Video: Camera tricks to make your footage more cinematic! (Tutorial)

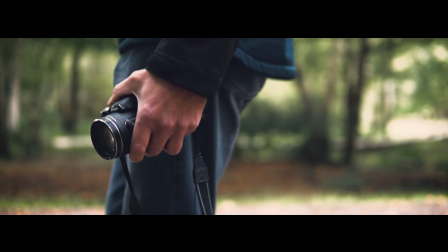(0:00) Don't let it go. Chasing a dream.
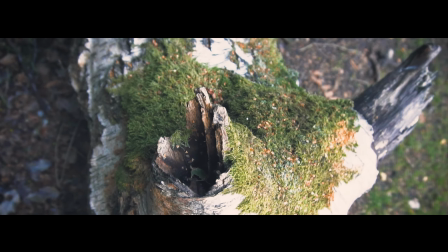(0:09) What you do, ooh. Don't let it go.
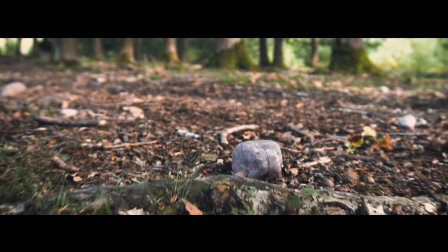(0:18) Chasing a dream.
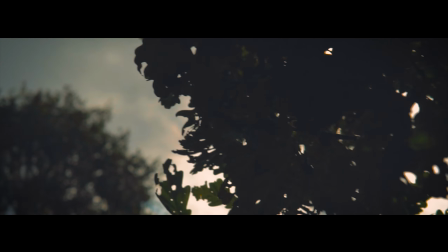(0:24) What you do, ooh, ooh.
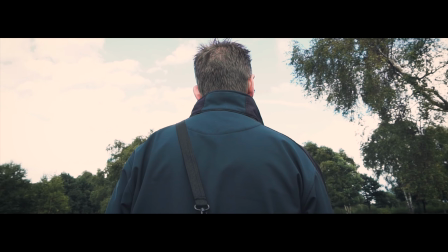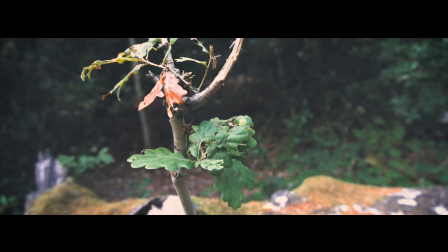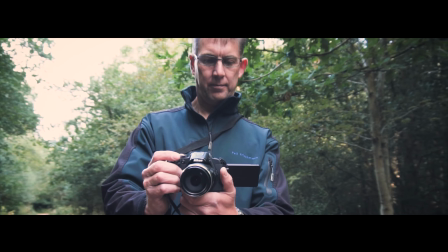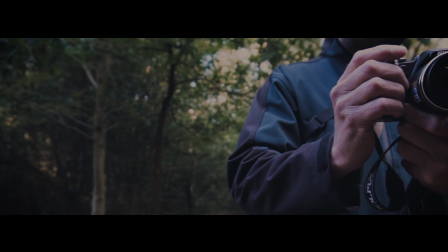Hey, what's up guys, Shane here, how are you all doing? I promised you 5 video techniques and I'm going to show you today how I executed 5 of those in the opening sequence just then.
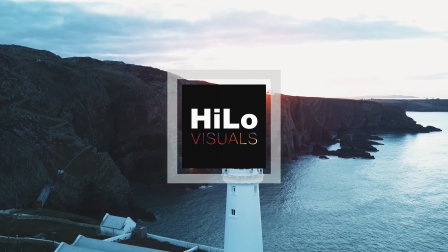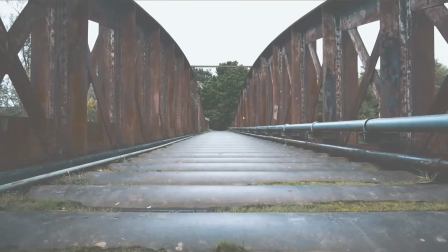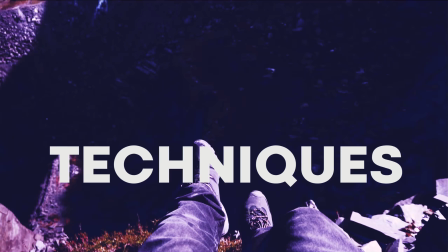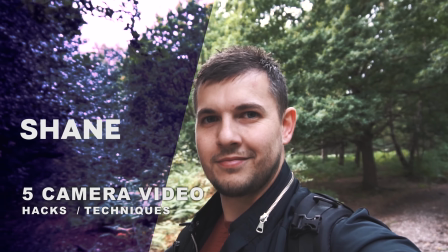So the first technique is low ground shots. Use them. Get low to the ground, look up at your subject, and it gives that dramatic look.
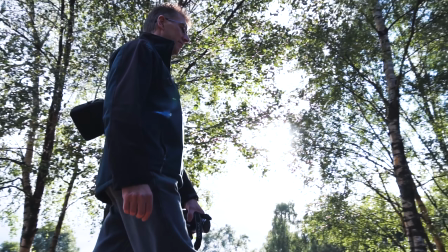(1:32)
As you can see in my shot here, I've got my dad walking by and I'm looking up at my dad.
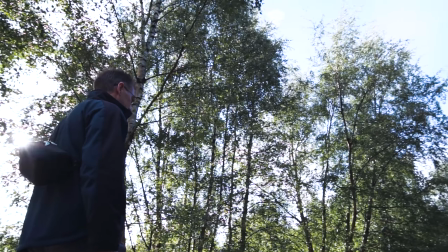(1:37)
You can see the trees in the background with the sun shimmering through the leaves, and it just gives a nice finish to the shot. So to help me do this, I've used a gimbal. I have the Zhiyun Crane version 2. Saves breaking your back. You can basically swing this baby round, have it inverted,
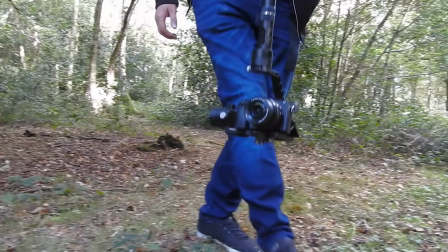(1:54)
and then you can just hold it low to the ground rather than you bending down, and then you can do some nice gliding shots. So that leads me on to my second technique, because I can hear some of you guys saying, but Shane, I don't have a gimbal. But no fear, just compromise. You may have already seen over the internet there are different ways of doing this. For example, on the top of my head, I've seen ones with like a belt that's strapped around the camera. I've also seen your camera straps as well. That's used in different ways to hang the camera low. But for example, in the opening sequence, I use something as simple as a carrier bag. Get yourself a nice strong bag, put yourself a hole at the bottom there, big enough for your lens to poke through, and then all you have to do is get some tension on the handles so the bag doesn't sway around, and then you get some nice gliding shots. You may need to use the warp stabilizer a little bit in Premiere Pro, for example, or the editing software you're using. To be honest, I didn't need it as much as I thought I would need it. They actually turned out quite smooth. I'm not saying it's the best tool out there, but it works. So technique number 3 requires nothing other than the camera, and it's the transition effect that we call the camera whip. You hold the camera, focus onto your object, subject, scene, whatever you're filming, and then you whip it back out again. And then the idea is you go to your second scene or object and you whip it back in the same direction again, and then you whip it back out.
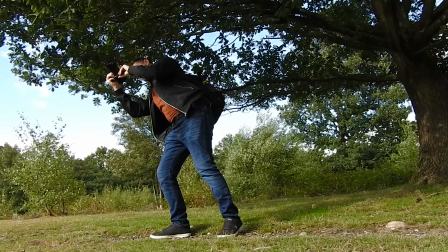(3:36)
So then what you do in your editing software, you get the 2 clips, you put them together on the timeline,
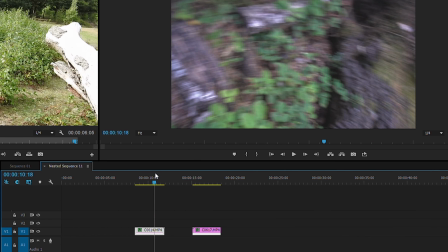(3:41)
and then when you whip out away from your subject, you put a nice cut there,
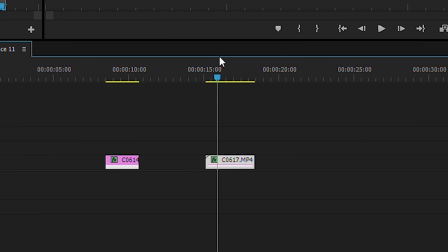(3:47)
and then on your second one where you whip the camera in, you put another cut,
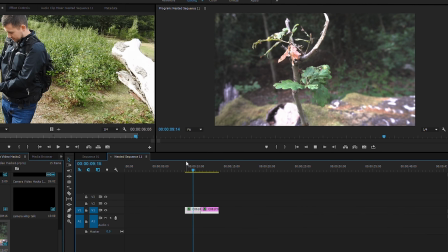(3:51)
butt them together, and then you'll find, because of the speed that you're throwing the camera in and back out, you don't see that cut. So it gives a nice seamless transition.
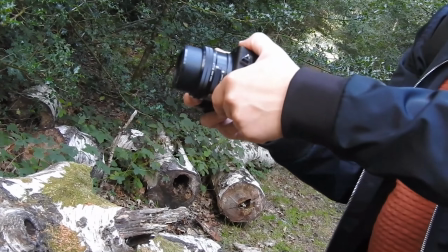(4:01)
So I whip into my shot, I hold the shot there, but note that I'm not keeping the camera still.